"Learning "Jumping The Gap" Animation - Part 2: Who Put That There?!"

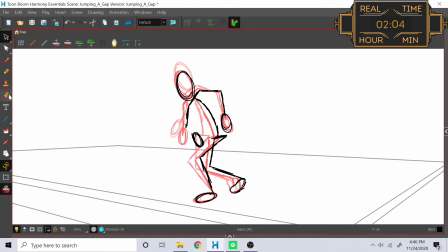[8:05]
The head's a really simple one I always wanted to be facing the gap because this whole motion is being done in response to actually noticing the gap so because it's all going to go by really quickly and it's supposed to be a startling reaction the head's always going to be looking down and that's just going to match where the neck is where the and the torso is and the head will just always take like a like
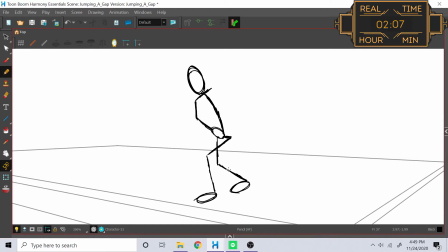[8:24]
a chicken head always stays in spot no matter where you wiggle the body the head's going to do the same thing only it's going to be always looking in
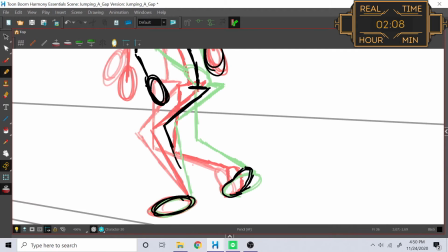[8:30]
the same direction no matter which way the torso is bending. And finally, finally, finally, finally, we have the arms.
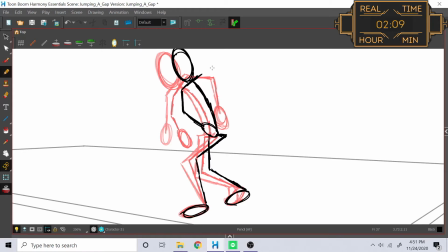[8:37]
Now, the arms can really do anything, honestly. Anyone's going to react differently to being startled.
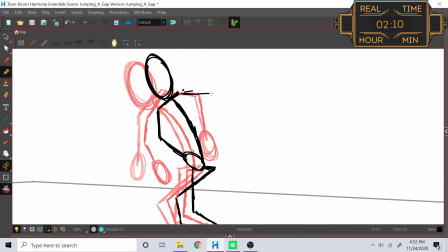[8:42]
Some people have their arms forward, defensively, outside for balance, back to help brace themselves, up to being startled, or any combination of those.
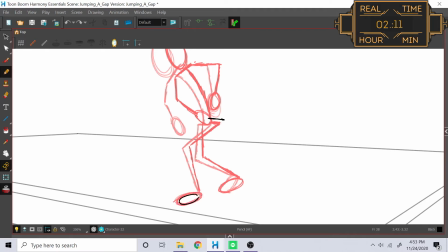[8:50]
So this is just a personality bit, and I decided that I wanted to have a legasp sort of motion with the hands.
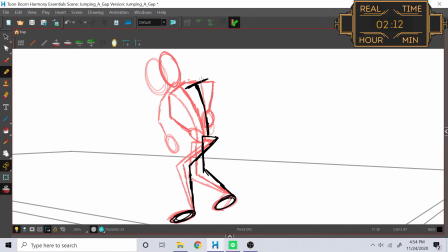[8:57]
So with the left leg being forward and the right leg being back, it makes sense that the right arm be forward and the left arm be back.
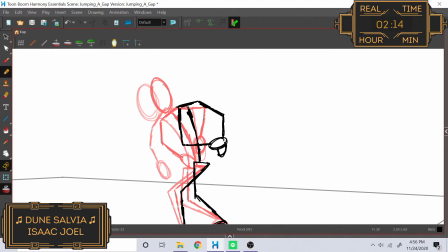[9:06]
And with that, the right arm will come up to the chest like, who put this gap here?
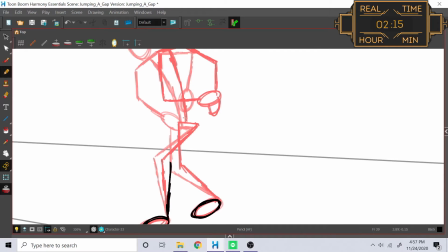[9:12]
And the left arm will go back and sort of balance naturally. It does just kind of hang there, but at the same time,
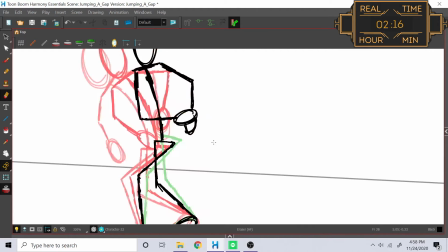[9:20]
it doesn't need to do any more because all the attention is ideally just going to be focused on the head looking down,
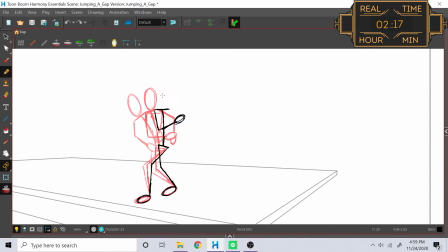[9:26]
the torso bent back, and the hand pressing on the chest.
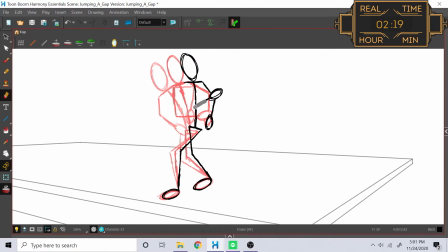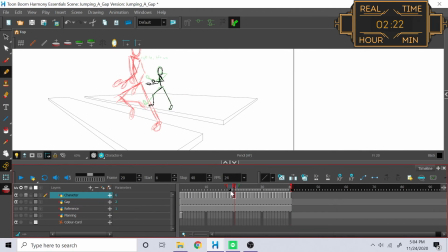[9:53]
And with that, I have all of my frames for the jump. Now comes a long arduous process of figuring out which direction I want to go from here.
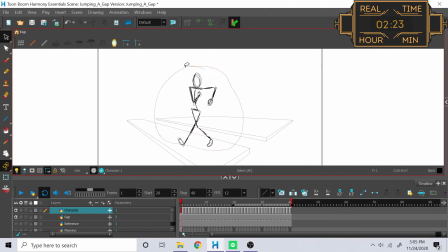[9:59]
Do I want to work on the actual jump itself, or do I want to work on the walking up? And I figured because I wanted to just see all the work that I had done, that I was going to do the walk up, because I thought that that would create a nice satisfying bit to end on for the video lord i had i i had no idea that i was getting into
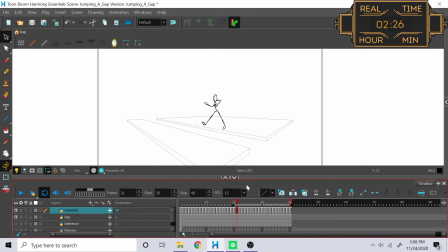[10:18]
just how obnoxiously frustrating this is um so the first step here is i wanted to figure out how many loops of the walk i wanted i really wanted the character would walk all the way from the distance up into the frame because i didn't think it would really be all that hard to
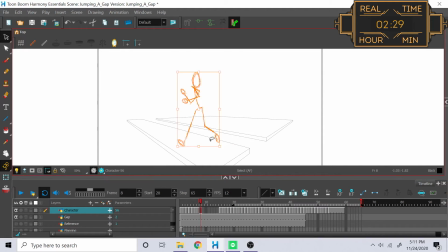[10:33]
just copy and paste all these images and just kind of infinitely go off into the distance but i got really caught up in the Toon Boom Harmony, like I've messed up before, makes a really big difference between copying a frame and copying a vector within a frame, and I ended up just getting kind of lost in the sauce and figured I would go look into it in the future.
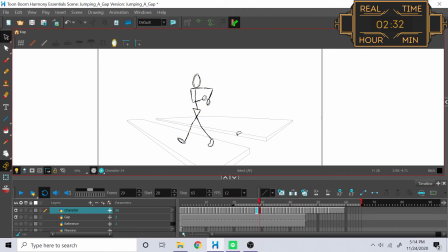[10:53]
So right now we're actually focusing on finally getting to work on the resizing of all the images that we've made.
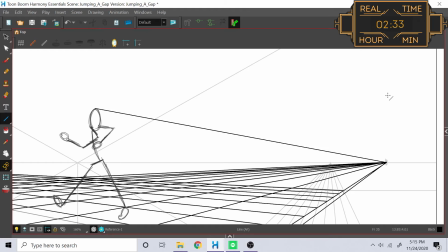[10:59]
And the first thing I did here was I made a reference line from the closest version of the character,
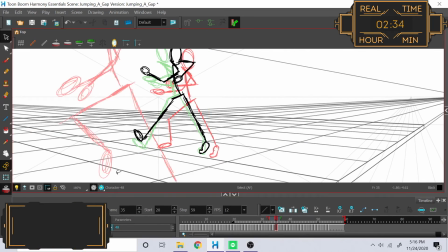[11:06]
the top of their head, dragging that line over to my vanishing point over to the right,
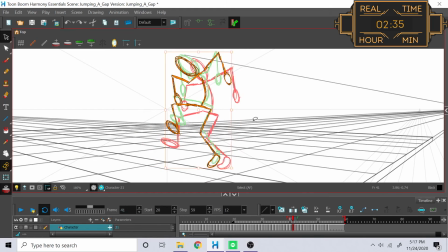[11:11]
so that way I would always have a reference line for how big or small the character should be at any given point as I make my way off to the horizon line.
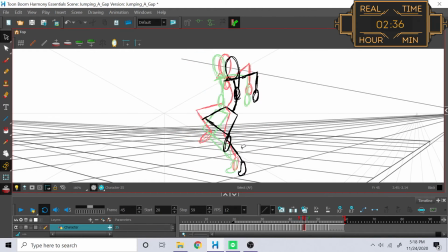[11:19]
Then here I have my first perspective problem, where I have the left leg when it's on the ground before the jump and after the jump, with the perspective grid, it actually makes him look like he jumps sideways instead of straight backward from this two-point perspective,
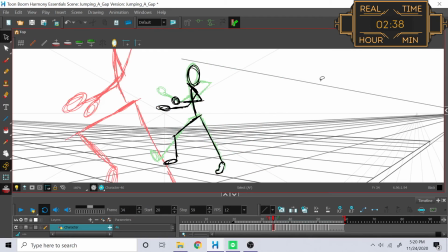[11:32]
so I have to move around the body up and to the right so that way it looks like he's quote-unquote jumping backward.
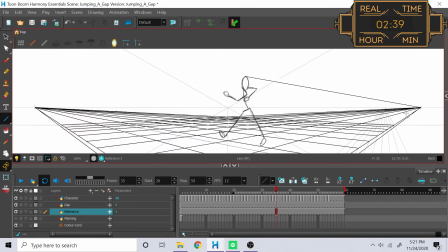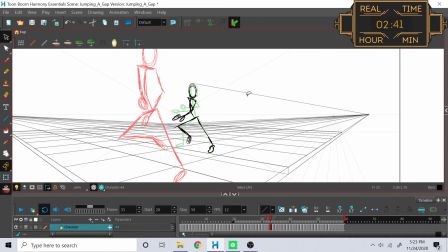[11:45]
Now I begin taking all the drawings that I made and systematically placing them where they need to go into the timeline of my perspective grid here, and my anchor point that I'm using as a reference for this is the left foot, or more importantly, whichever foot is on the ground at the time.